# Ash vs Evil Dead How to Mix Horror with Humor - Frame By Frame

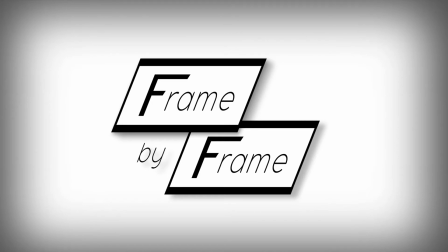[0:04]
Welcome, movie lovers, to another episode of Frame by Frame, a series dedicated to the craft of filmmaking.
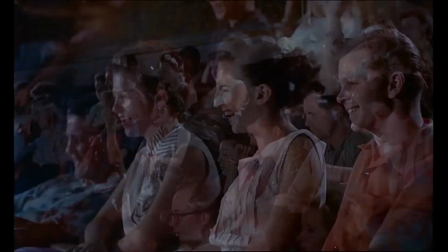[0:10]
Now, different people go to the theater for different reasons. Some go to laugh.
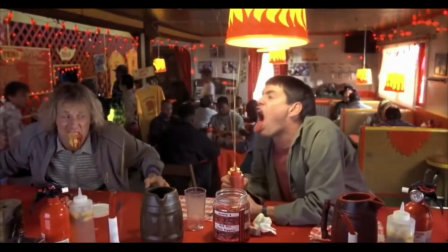[0:15] This helps. That works good.
Some go to watch people get torn limb from limb.
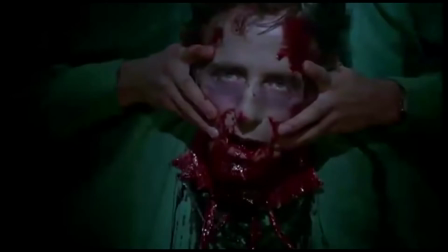[0:24]
If you're somewhere in between, you're likely a fan of splatstick, a subgenre of horror comedy.
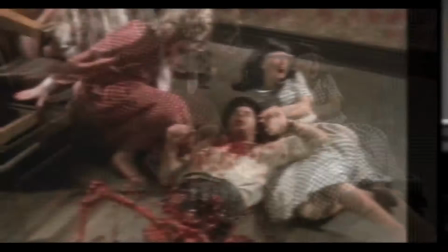[0:29]
It's one half slapstick humor and one half splatter film gore.
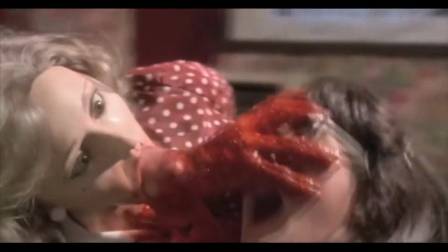[0:36]
But horror comedies like these are tough to master, especially when it comes to tone.
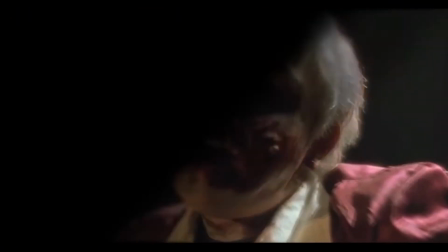[0:41]
So how do you make a proper splatstick film? Well, I know just the right guy to ask.
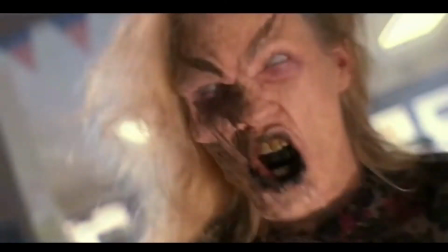[0:47] Who the hell are you? Name's Ash.
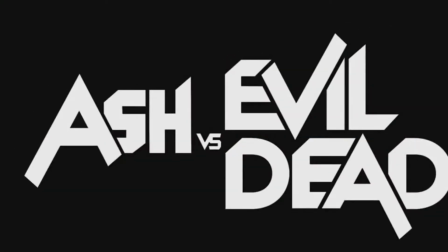[0:52] Housewares.
So in commemoration of Ash vs. Evil Dead Season 2, I'll not only show you what splatstick's all about,
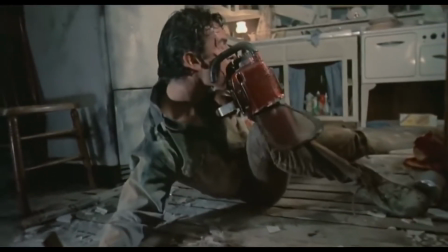[0:59]
I'll show you how Sam Raimi perfected the genre, one amputation at a time.
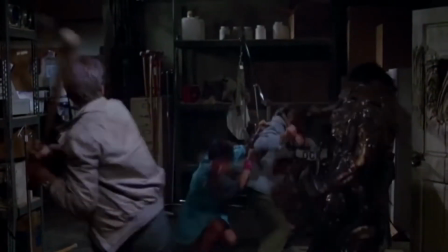[1:09]
Alright, so let's start with the basics. Splatstick is a combination of slapstick comedy and the splatter film.
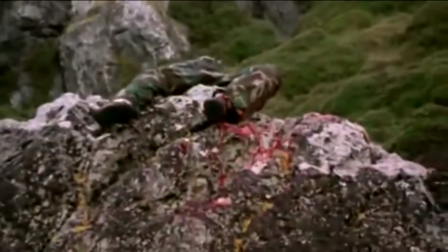[1:16]
If you don't know what slapstick is, here's a smack to jog your memory.
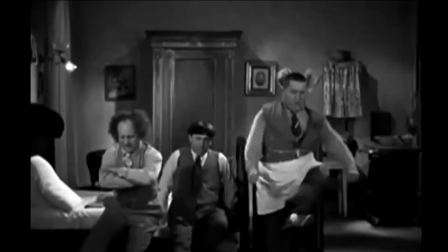[1:22]
If that destroyed your last brain cell, just try to remember slapstick is exaggerated physical comedy.
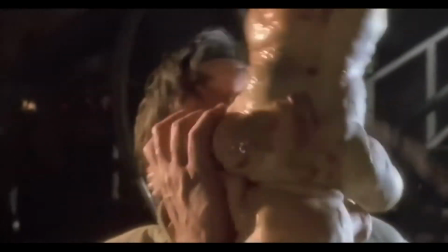[1:29]
Splatter films rely on physicality too, but in a far less humorous way.
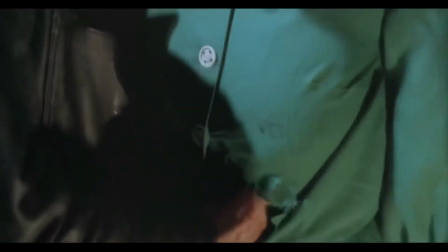[1:34]
These movies use special effects to show the graphic destruction of the human body.
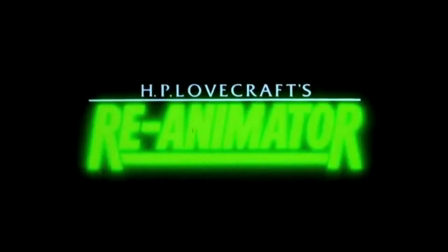[1:39]
If you've ever seen Clive Barker's Hellraiser or Stuart Gordon's Reanimator, you know this genre's common denominator: gore.
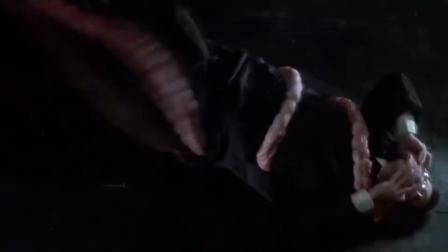[1:51]
Splatstick films are full of this kind of extreme violence,
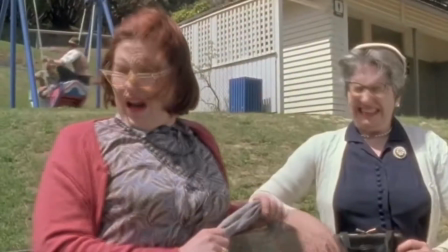[1:55]
but they weave physical comedy into these gruesome displays, often with a dash of absurdism.
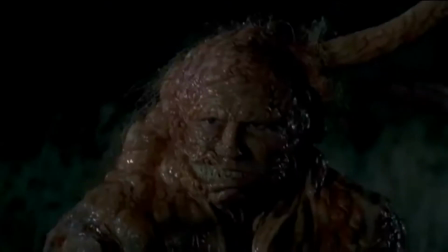[2:01]
Why? To remind us of one important fact, that the barbarity we're watching isn't real.
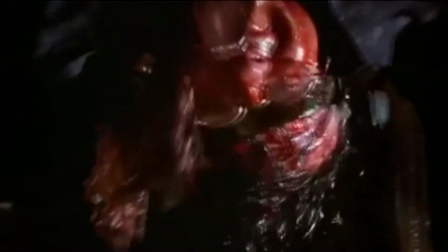[2:08]
If a horror comedy fails to do this, it risks becoming tonally confused,
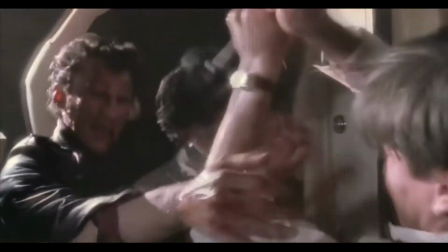[2:13]
either too terrifying to laugh at or too tame to satisfy our bloodlust.
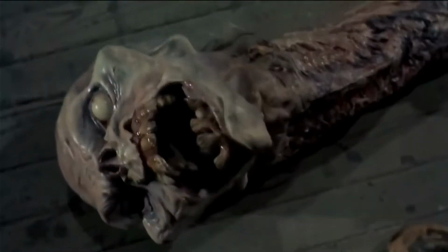[2:17]
And no film can show how to walk that tonal tightrope better than Sam Raimi's Evil Dead 2.
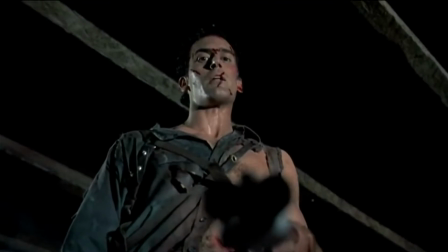[2:24] Swallow this.
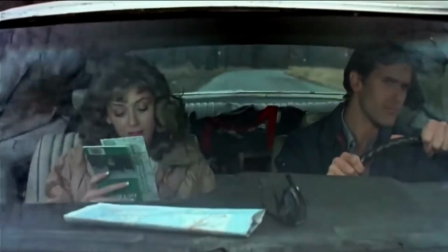[2:28]
First, a quick note on tone. It's the sum of every aesthetic decision a director makes on a film.
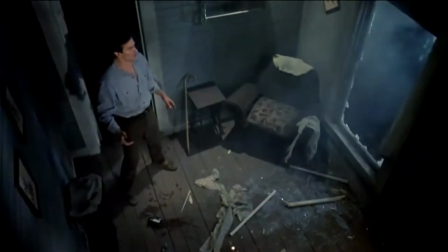[2:34]
So, for the tone to be cohesive, the intent behind all these choices has to be the same.
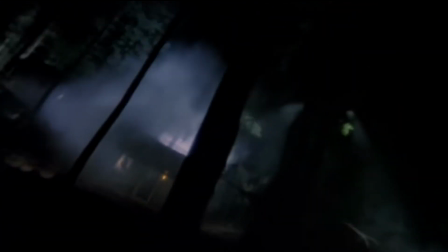[2:39]
What was Raimi's intent on Evil Dead 2? Well, far as I can tell, it was to make everything unrealistic to counterbalance the film's extreme violence.
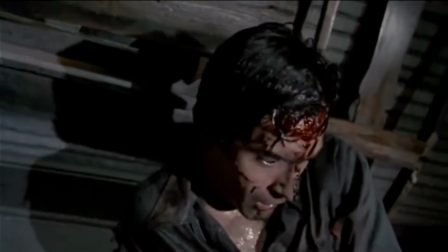[2:48]
To see what I mean, let's start with Raimi's shot design. Many of his angles are reflexive, meaning they're meant to draw attention to the filmmaking process.
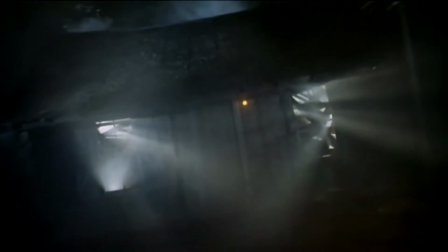[2:57]
Case in point, Raimi uses a lot of Dutch angles like these.
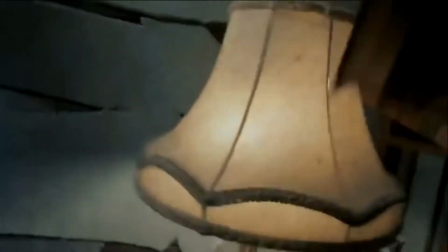[3:04]
Or super wide angle lenses that bow the image.
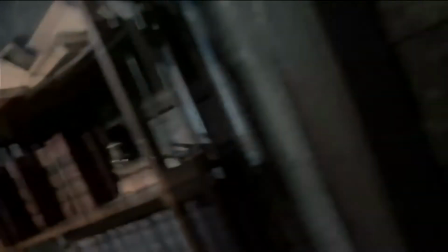[3:11]
Distorting it to such a degree that we can't help but notice the unnatural perspective.
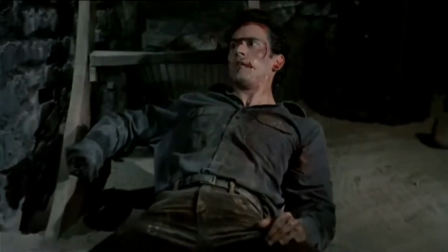[3:16]
Raimi also puts the pedal to the metal when it comes to camera movement. His dollies aren't subtle or invisible.
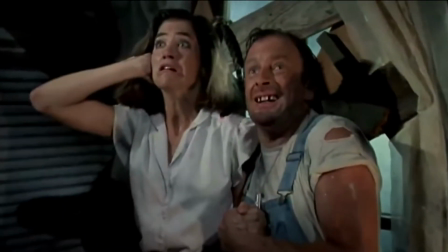[3:22]
F that. Their timing is often on the nose to help sell comedic beats.
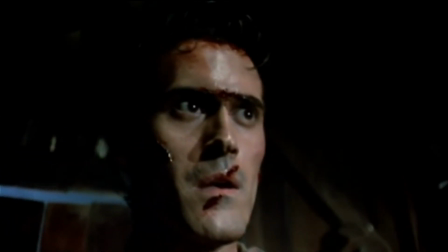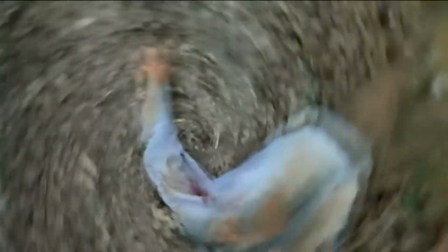[3:31] Groovy.
Or they're sped up and follow crazy trajectories, like spiraling up into the air.
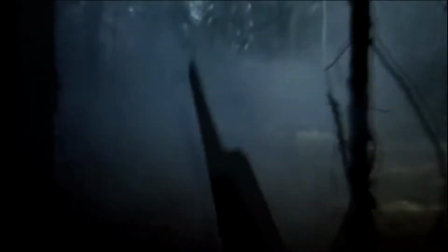[3:37]
Or smashing through a door frame. Hell, even car windows.
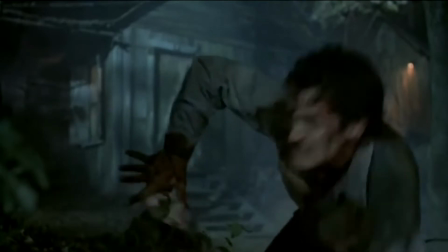[3:42]
Raimi calls attention to his scene transitions as well.
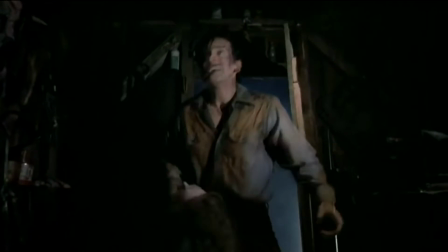[3:46]
Instead of using subtle J or L cuts, scenes are sometimes stitched together with match cuts like these.
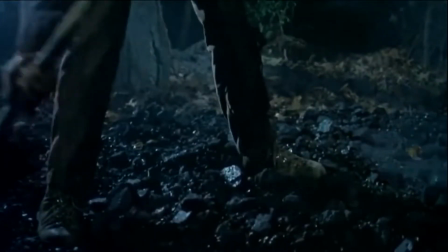[3:57]
The visual continuity clashes with the sudden change in location.
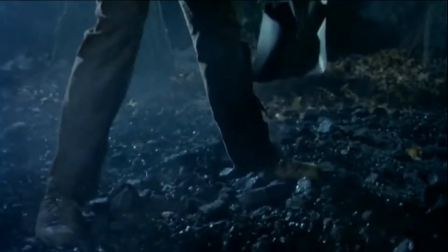[4:00]
This disorients us, albeit for a split second, drawing our attention to the transition rather than the story.
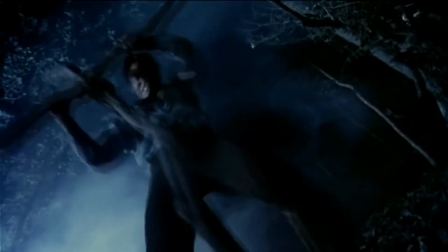[4:07]
Even Raimi's lighting is unrealistic.